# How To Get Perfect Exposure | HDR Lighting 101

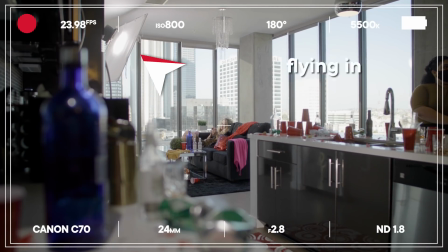We do see the frame of the light, so Kevin, can you come here? Fine. So let's adjust it so that the light is in the door here.
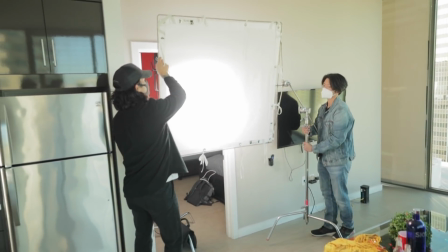Yep, copy that. So we are almost ready, we're almost set.
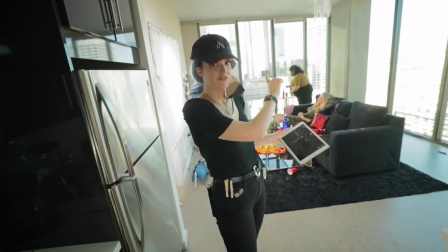I noticed that there is a little bit of light reflecting off the buildings over there, but it's actually doing something really nice.
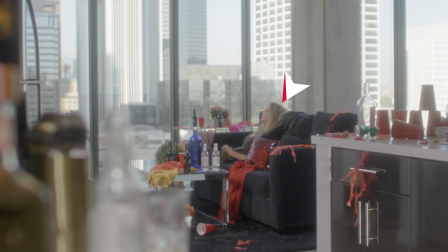It's giving us a nice rim light. It's highlighting her hair in the back. So I don't mind it very much.
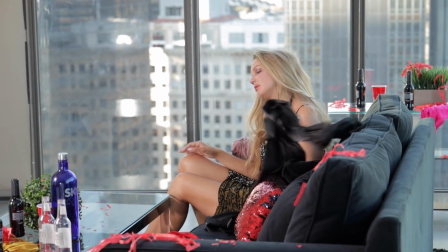When we punch in for the close-up, we can always get rid of that or modify it in some way to keep the continuity going.
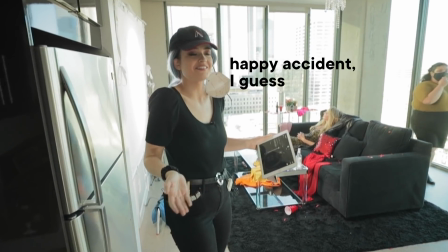But for here, I actually quite like it, so happy accident, I guess. We're shooting on the Canon C70 with the Rokinon zoom lens.
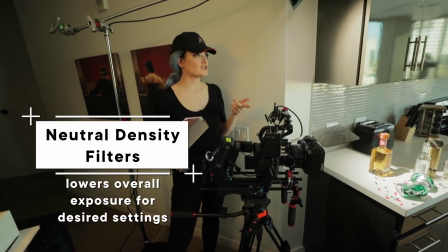Also, what's great about the C70 is that it has built-in neutral density filters, so we can really cut down a lot of that exposure from the windows.
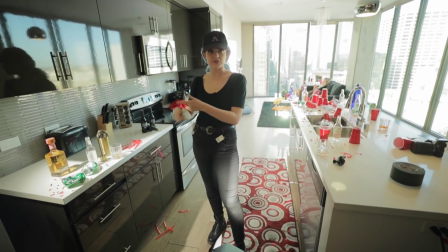So the final shot is actually not gonna be on a tripod. We're just doing this for demonstration purposes and to get our shot up.
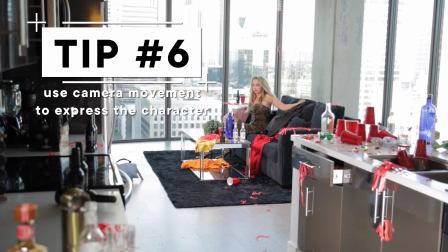But in fact, I actually wanna couple her mental state with the way that we are doing the camera movement.
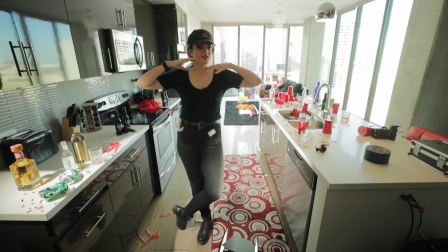So she has just woken up, she is very hungover, and everything's a little confusing.
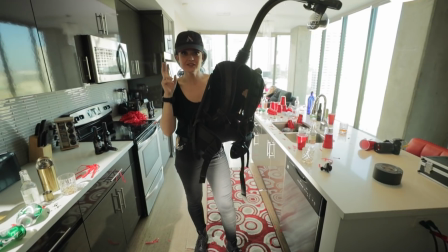So for that, we're gonna do handheld, AKA on a shoulder rig.
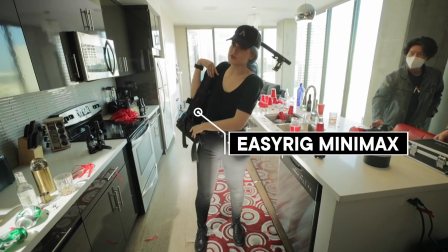And to make it a little easier for me, a little bit more smooth, I'm gonna put on the easy rig.
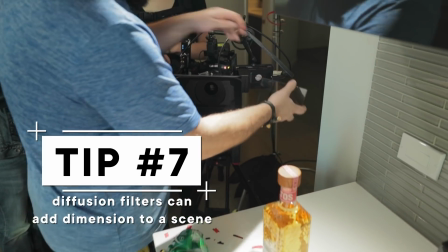Now, one thing I wanna do is audition a couple of diffusion filters from the front to see if they'll add that beautiful halation to the highlights.
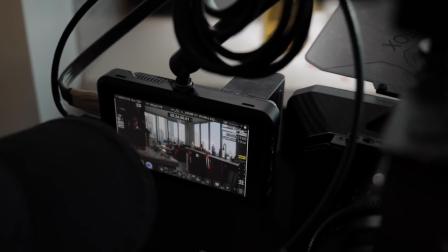Going with half pearlescent in order to kind of make it look like it's dreamy, like she just woke up, she's still kind of in a hazy dream.
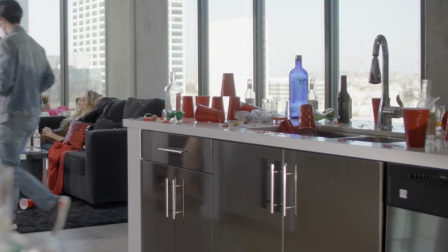It turns all of the highlights into a little bit of a bloom.
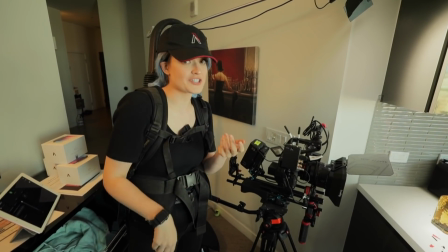I audition things all the time, lights, lenses, filtration. It just means that, well, I'll see if this works.
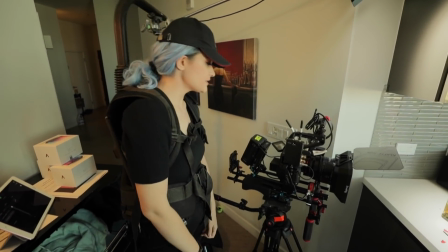And this works. So good job. All right, let's put it on. Okay, and rolling.
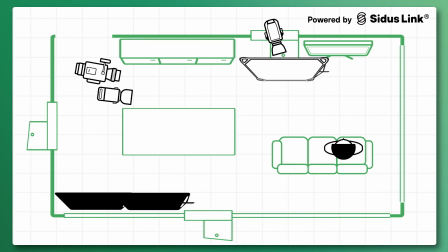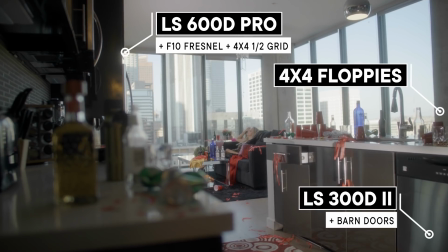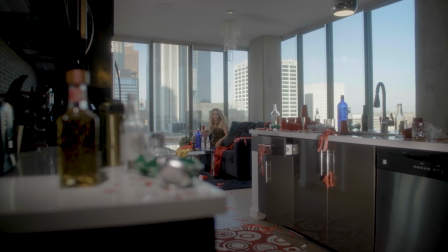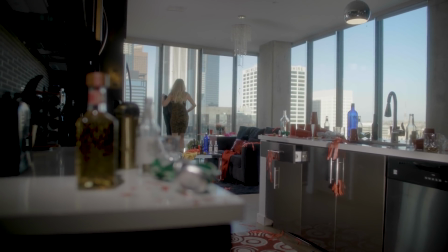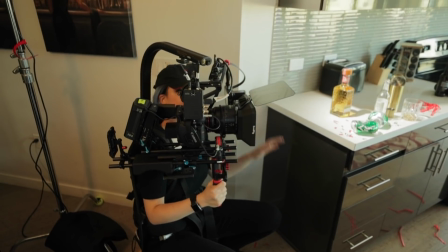All right, we got the wide. Let's move on to the close-up. Let's sweeten it up. Hey, Kevin, can you give me a percent?
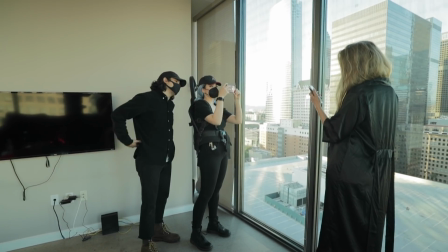KR flying in. All right, so let's take a look at what focal length you think would look good.
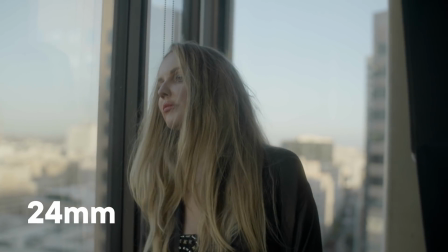So this was the 24, which I kind of like.
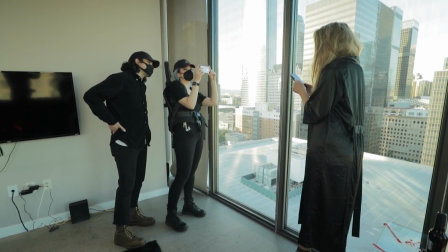Would you go tighter than that, or what do you think? For me, this is kind of like a personal preference thing.
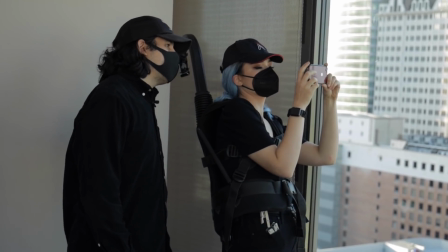I think both work.
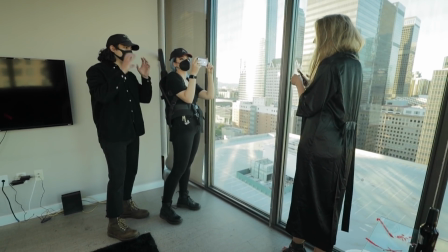Since we've already established the entire scene, it might be a cool idea to really get into her emotions with maybe a 50 and really change it up.
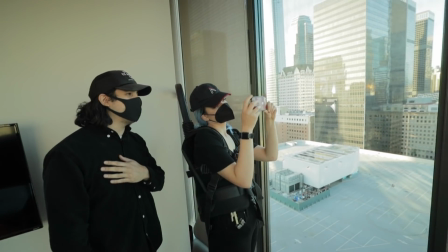Kind of throw the background out of focus so we really focus in on her.
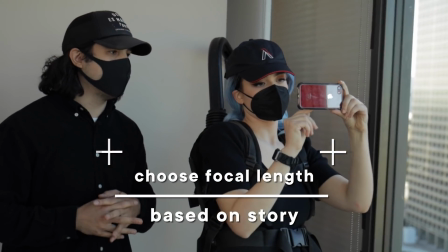But I think both work because she's also grabbing her phone, so I think the 24 would work too, so we can see the context.
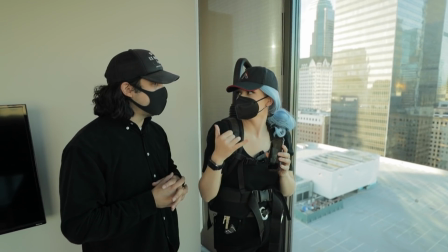It's your call. I think How about we split the diff and make it 35? You're the queen, girl.
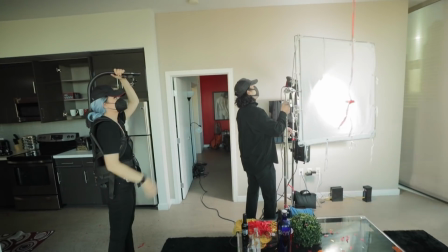So for this, since we've established that we're keying from this side, let's just bring the key light and the diff over here right behind me.
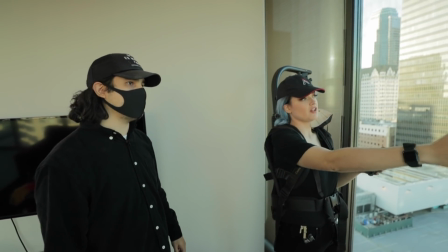And then to get a little bit more negative fill on this side of her face, let's grab that floppy.
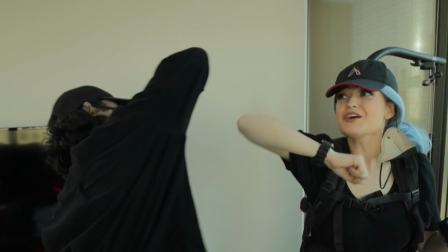That's a great call. Put it here. And then we'll be good to go. We'll be good to, oh, he'd love to be hanging.
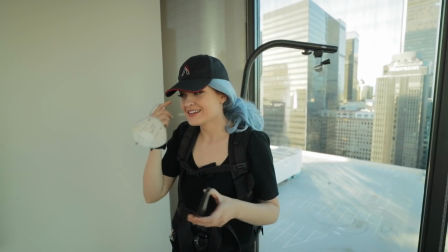Okay, I see how it is, Kevin Reyes. Can we get it more frontal, Kevin?
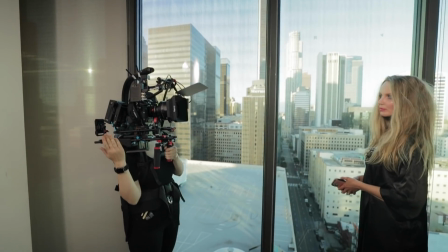More frontal, copy. Yeah, just come as close to me as possible.
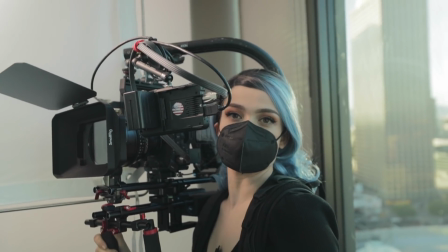So one thing that is important is you don't want this to look too artificial.
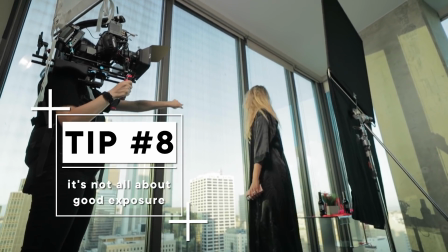If I keep the key at 100%, if I blast her with light, it just doesn't make sense because there is a wall here, right?
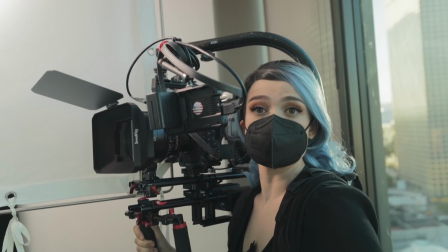So this is meant to be a bounce from the windows. So I'm gonna take it down a little bit.
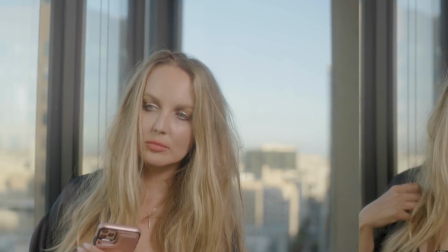It might not be the same exact exposure as the outside, but it looks more real.
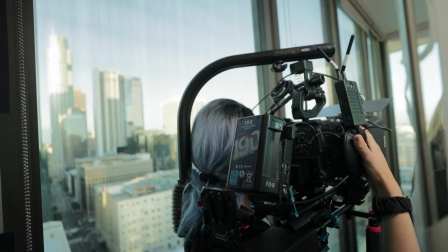Rolling and action.